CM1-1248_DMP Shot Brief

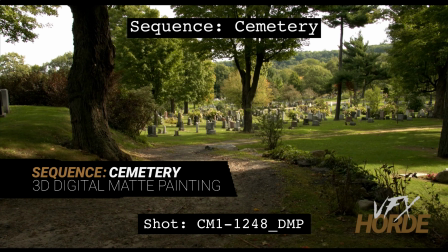[0:03]
This is Garrett Fry, the cemetery sequence lead for 3D digital map painting, and we're looking at shot 1248.
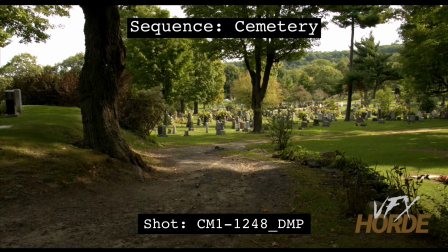[0:11]
So let's go ahead and take a look at that. So we start off on the left and then we pan towards the right.
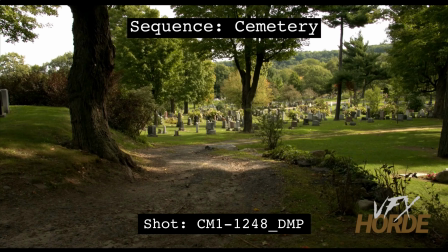[0:16]
So what you're going to be doing is the map painter, you need to replace this gravestone. It looks a little bit too modern. We've been replacing this same gravestone on other shots. So let's make sure that this is gone. In its place, you're going to want to put other gravestones here.
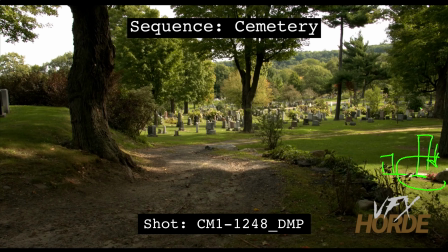[0:36]
Because this is a little light patch over here, this is kind of prime real estate to have something really cool over here, although you don't want to draw your attention away from this path to over here on this side.
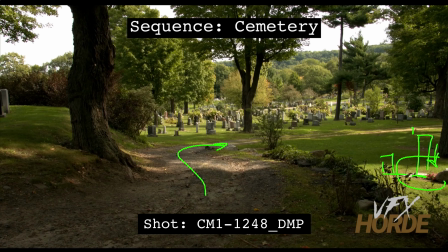[0:51]
What you also want to do is fill up this side of the cemetery here with gravestones so that it has the same density as it does up here. Okay, so this same density down in this area,
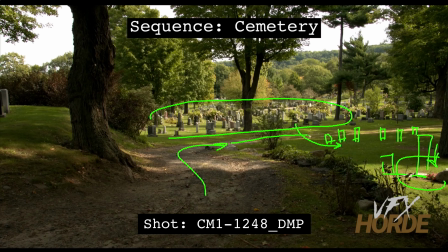[1:08]
but you will want to make sure that you leave a clear path right over here, because this, whether or not you see it or not on location, there is a path there and it kind of gets lost in the grass,
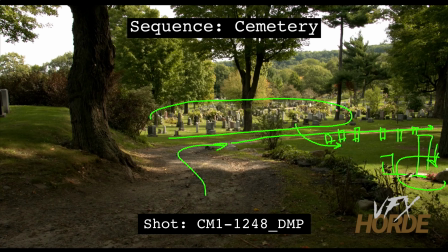[1:22]
but you'll want to visually keep that path open so that these two fields stay separate. Also on the left hand side here, you're going to want to put some gravestones here and do something interesting over here as well.
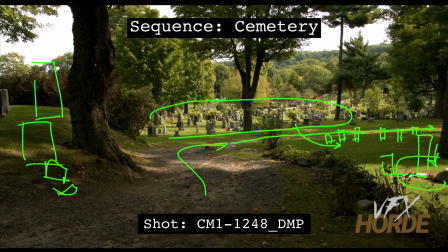[1:39]
Maybe you have a broken gravestone here and it's toppled over and we see some bits and pieces over here, something that would look really nice. But everything that you're doing, you want to make sure that this here doesn't become its own little shot, and
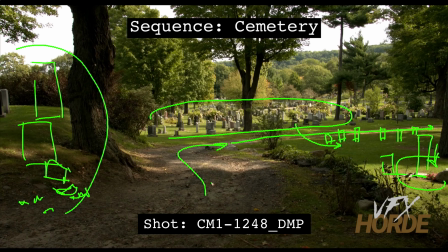[1:59]
so it draws the attention away from this pathway, because really this pathway and looking down this shot and leading the eye this way is really the point of the shot. So don't put something here that's going to compete
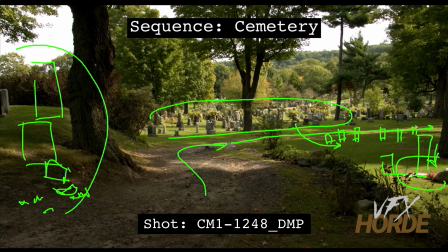[2:14]
over on this side or on this side here that's going to compete with what the point of the shot is. So when you are doing this, you need to make sure that you are making these gravestones appear as if they are in shadow or in light.
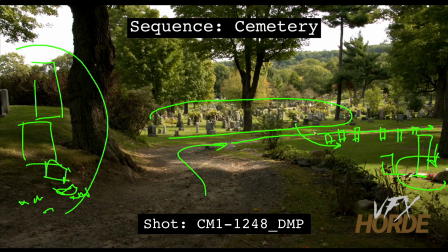[2:30]
So that means that it has the same values and the same color as the ones in the plate. So you can see, these guys over here, they're in shadow. So your in shadow gravestones should look exactly like those.
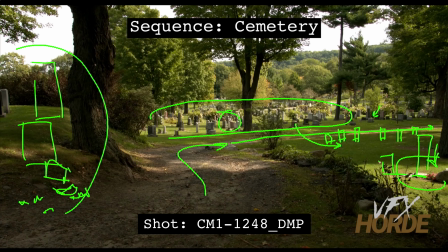[2:43]
And then if it's in the light, you have some reference here. These are in light. This guy is in the light, and so follow that reference and make sure that you have the correct shadow shape. So like in the shadow areas, there's not really any shadow shapes for these gravestones,
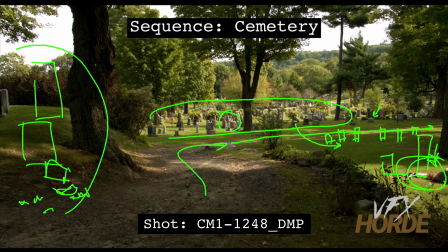[3:03]
but for the ones in the light, you can see a real distinct shadow shape on those.
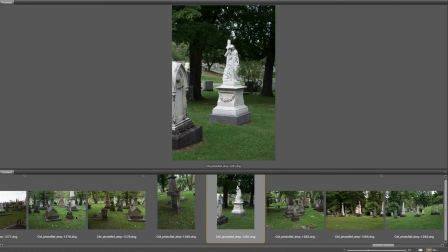[3:09]
So go ahead and have a crack at that. Before starting out on the shot, it's really important to familiarize yourself with the extensive photo reference in the library.
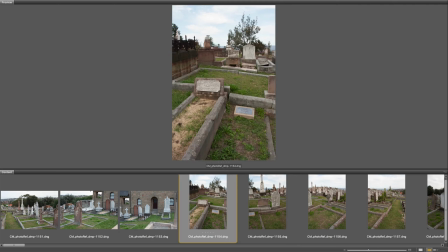[3:18]
It is worthwhile to do quick map painting concepts so you can start to understand what kind of photography works for what particular situation.
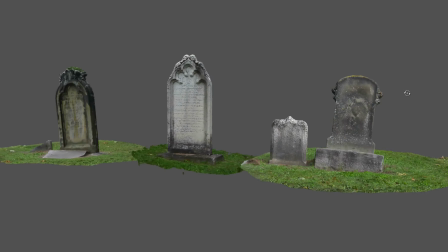[3:26]
Also, make sure you're utilizing the asset library, especially for those shots that require continuity between environments.
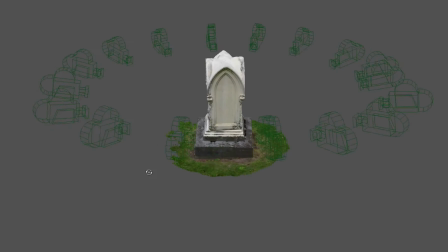[3:33]
These assets can be a huge help, and remember that every asset has high resolution photography,
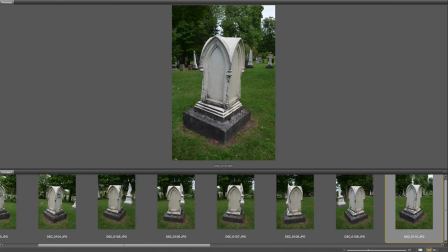[3:39]
so if the asset is not high enough resolution when rendered, you can overlay it with photography.